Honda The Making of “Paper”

When an international brand puts their entire evolutionary story in your hands, there's a lot of pressure to that.
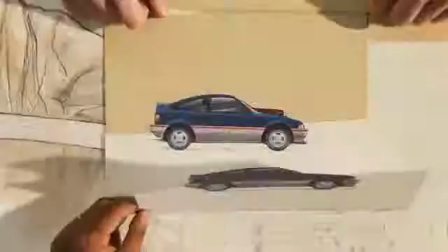So the way I designed the film was to communicate this sort of amazing evolution of their vehicles.
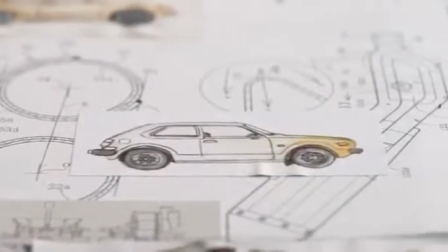Most everything Honda does, much of it still starts with paper, with somebody sketching out a car, with sketching out a part.
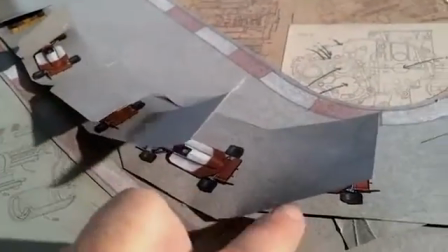This ad's really not about paper flipping, it's about paper engineering. The connection between this project and what the company's DNA is,
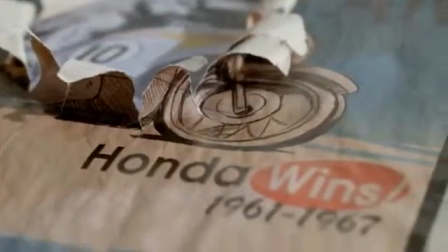it's taken an engineering approach to how we're going to execute this. I think the cool thing about this spot is that it's all very hands-on.
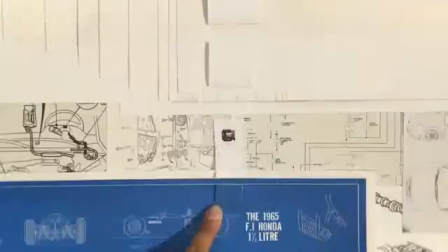None of this is CG. The hands that you see in there are just real people manipulating their hands one frame at a time.
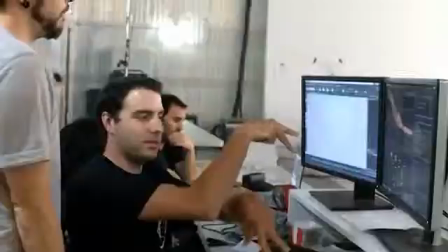Dozens of artists and animators working around the clock to create the thousands of
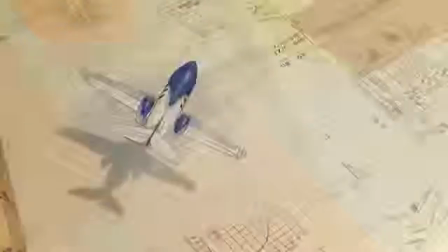unique illustrations that were placed in front of the camera. We devised it in CGI,
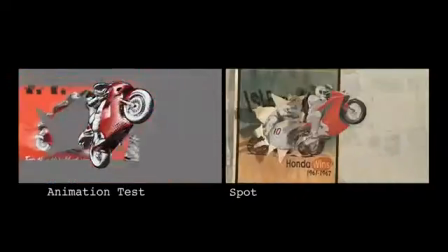but the intention was to rip it out of that world and do it practically. When you look at the experience and the technique that Pez is using in the production, we knew it was a great fit, and we're going to tell a great story.
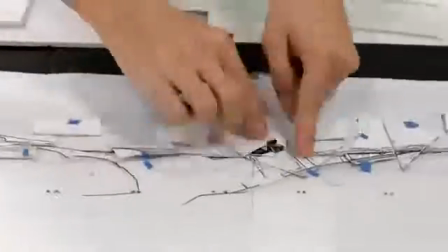The name of the game is really preparation.
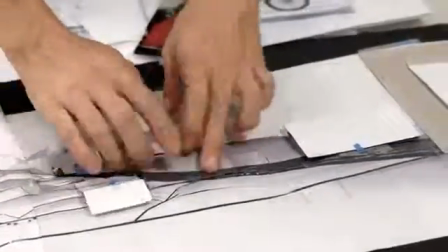So much of engineering every sequence in this film was just trying to figure out how we could pull it off, how it would look good, how it wouldn't fail.
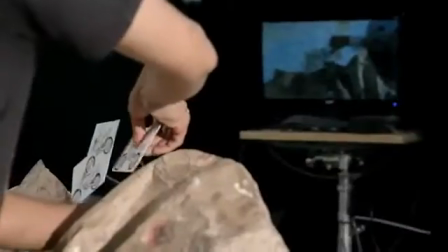But you leave some spontaneity so that the animators feel like, you know, each take is a unique performance.
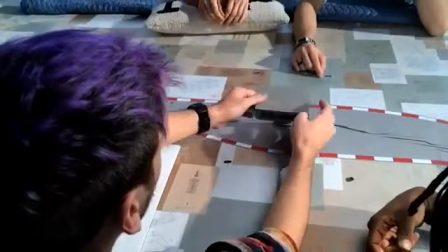Each vehicle that makes an appearance takes a position on this board.
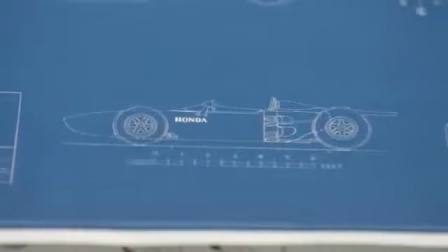I thought it would be a really cool idea if the history was reflected in the scraps of paper that surround it.
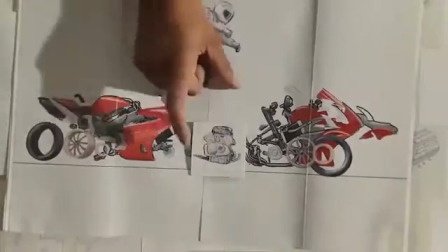It's a thread in this film where the engine goes from one vehicle to the next and it evolves.
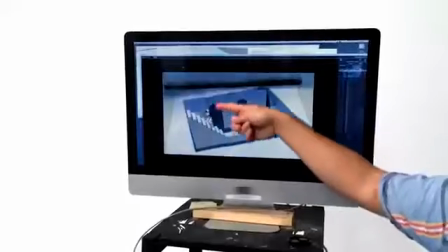I really thought there was an opportunity to bring life to these optical illusion anamorphic drawings.
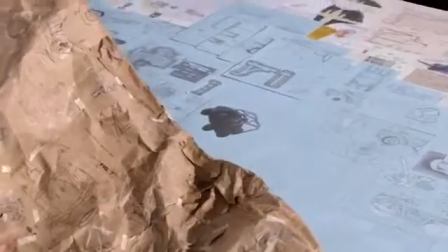So a lot of the drawings that you see in the film, especially in the second half of the spot, can only be seen from one particular angle by a camera.
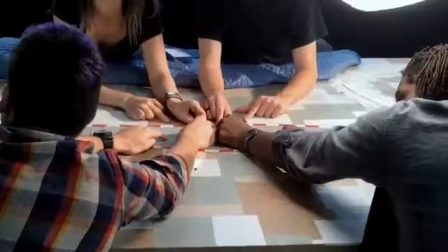There is a sort of spirit of teamwork, which you could see throughout in scenes like the pit stop,
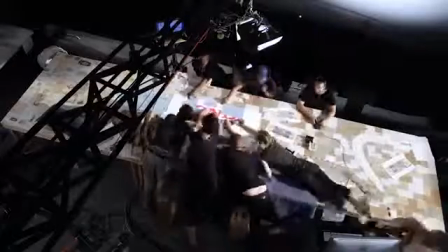the end logo, where it was 6 to 8 people. But that's one of the things that we really wanted to communicate.
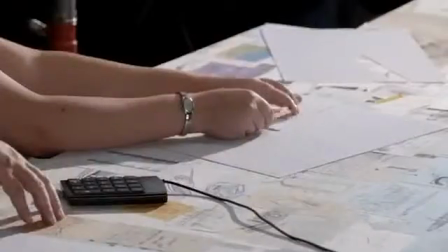This history of Honda and the vehicles and the robots and all the different things that were created by teams of passionate people working together.